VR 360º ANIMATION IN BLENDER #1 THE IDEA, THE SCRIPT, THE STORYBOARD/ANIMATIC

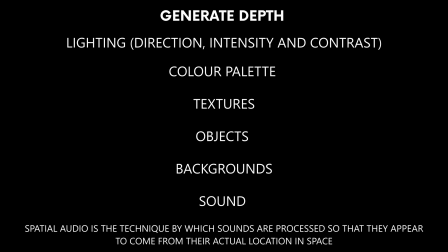In some cases, it is useful to make a script with a certain number of columns,
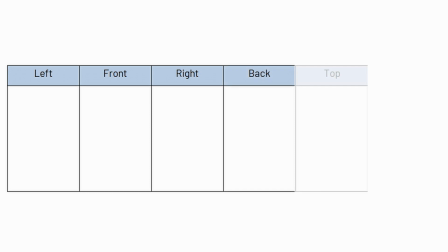where each column indicates which quadrant, left, right, forward, back, or pole up, down it is.
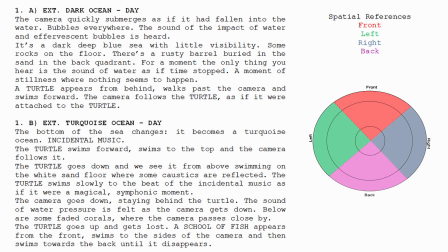Instead, I made my own circular plan attached to the script, using different colors for a quick visualization, and I used the same colors in the final script to make it easier to read and to understand the movement of the elements.
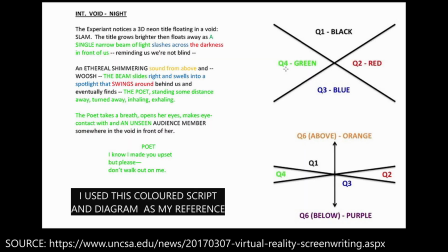In the first part of the short film, I played with the height of the camera to offer different angles throughout the sequence.
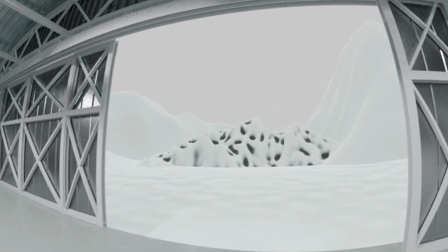So for the viewer, it is different to look up or down at certain times, such as the beginning where the camera goes down,
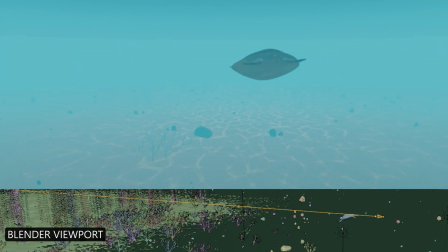or when the turtle goes up, the camera follows it, then the turtle goes down and the camera stays up,
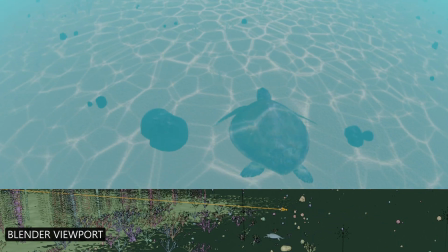having the possibility of observing it from a different height.
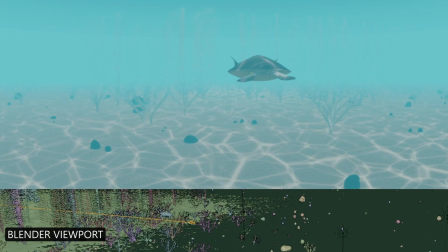Then the camera goes down and places the viewer's vision behind the turtle close to the ground again.
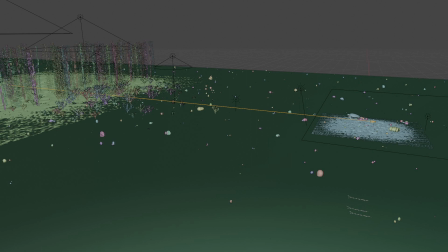Because the video is a long forward tracking shot, I added some elements to direct the viewer's eyes in different directions at certain times,
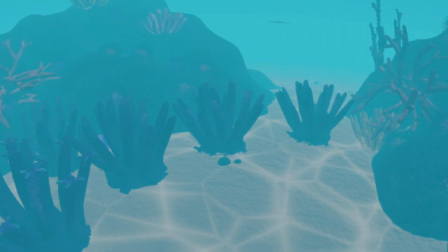such as with the anemones that bloom at the bottom pole,
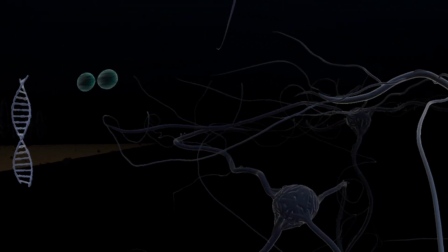the cells dividing at the back quadrant, and the lights turning on at the top pole.
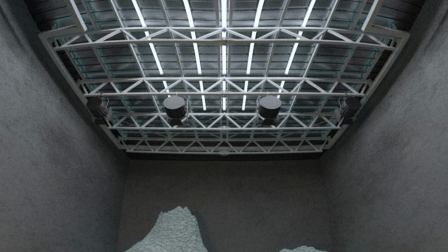That way we have some diversity.
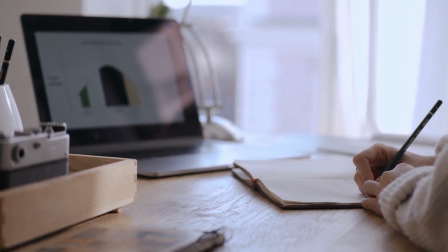As I said earlier, I had to investigate how to write a script,
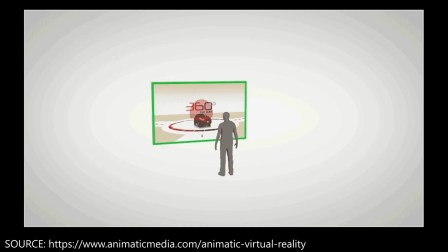make a storyboard and an animatic that fits the
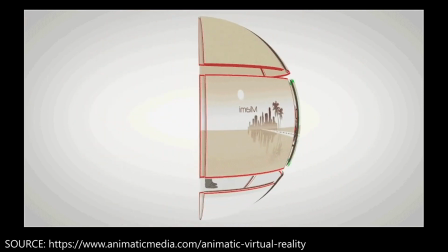360 degrees and that is useful for the following production stages.
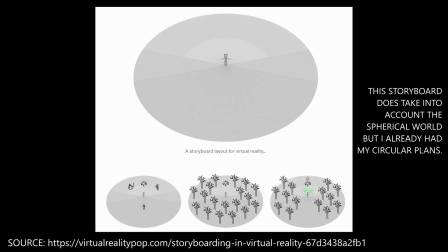I investigated about the types of storyboards for 360-degree video and virtual reality,
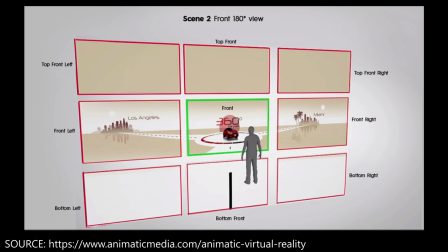and I found different models that were not really useful because they did not account for the spherical immersive world,
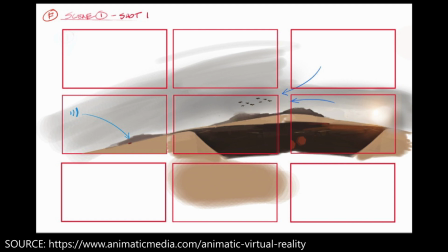but rather flatten a 360-degree image. Here you can see how the director of this
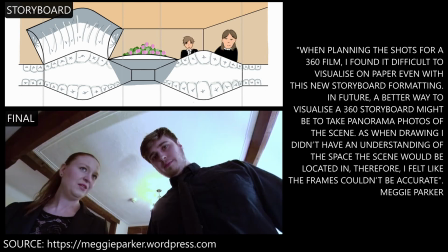360-degree live-action short film also struggled making a storyboard as well.
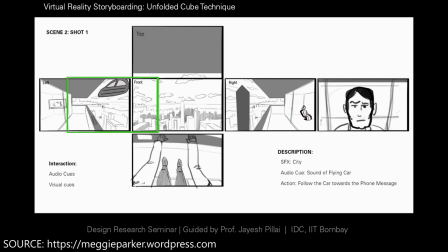I believe these types of storyboards are difficult to make and to understand,
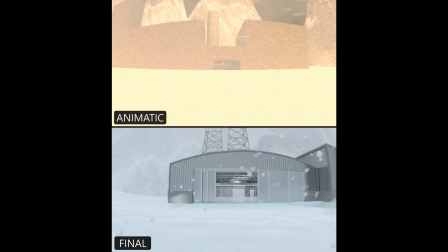so I skipped the storyboard and went straight into making the animatic.
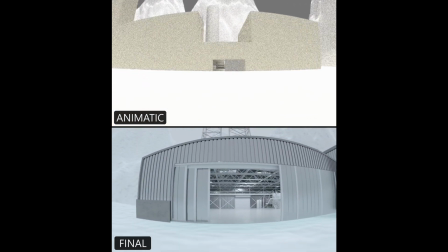As you can see, my animatic is a really simple and even ugly animation,
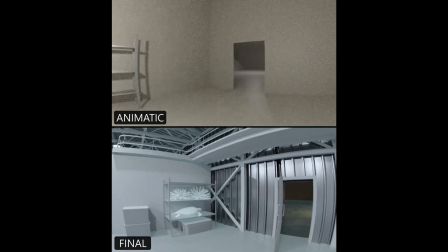was rendered in only a few samples as well, and even the movement is a bit stiff.
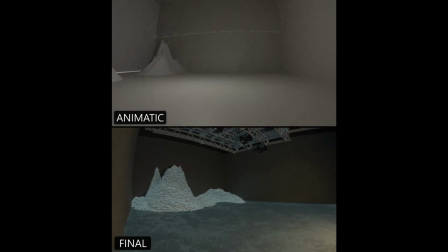I used mostly simple shapes and primitives.
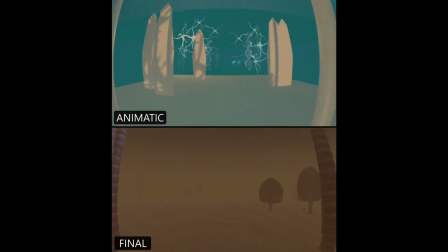I didn't pay too much attention to the texturing in this stage.
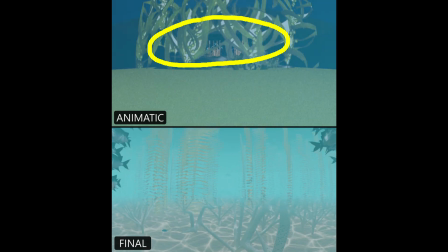These are just planes with an image texture from Google, and I used that technique quite a lot in the animatic.
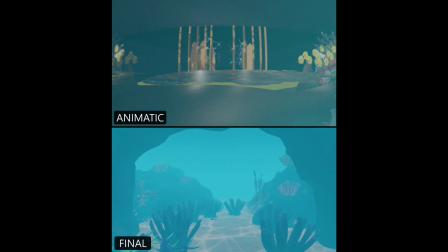I also made a basic soundtrack for this animatic using sounds and music from YouTube,
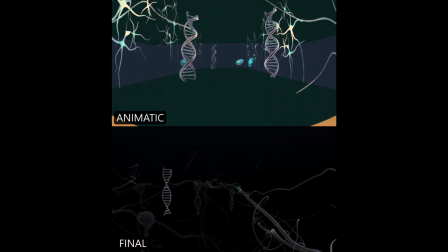and then I was lucky enough to have the music composed by a musician.
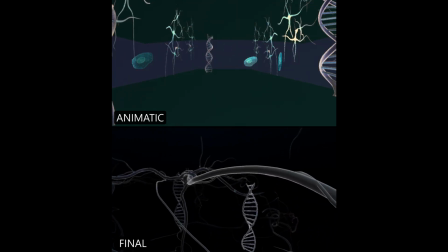I uploaded the entire animatic in case you wanted to check it out.
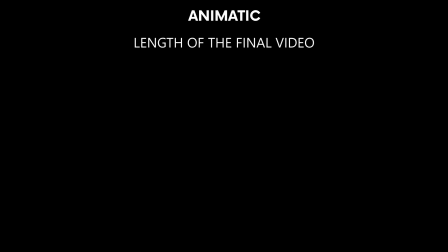This animatic was made to see how long the animation will be, how fast or slow the turtle will go, and how fast or slow the camera movement will be.
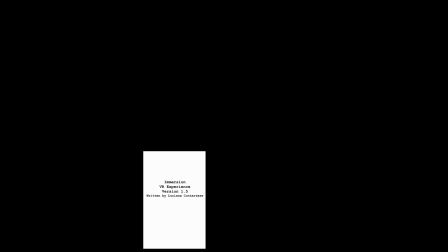So now with my script, my circular plans and my animatic,
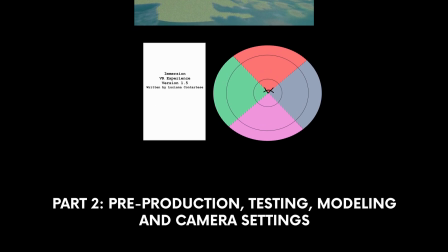I can get to the next stage of the project, but that will be in the next video.
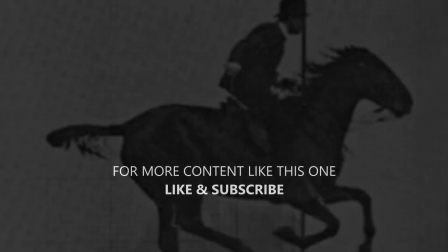As always, thanks for watching and see you in the next one. Bye.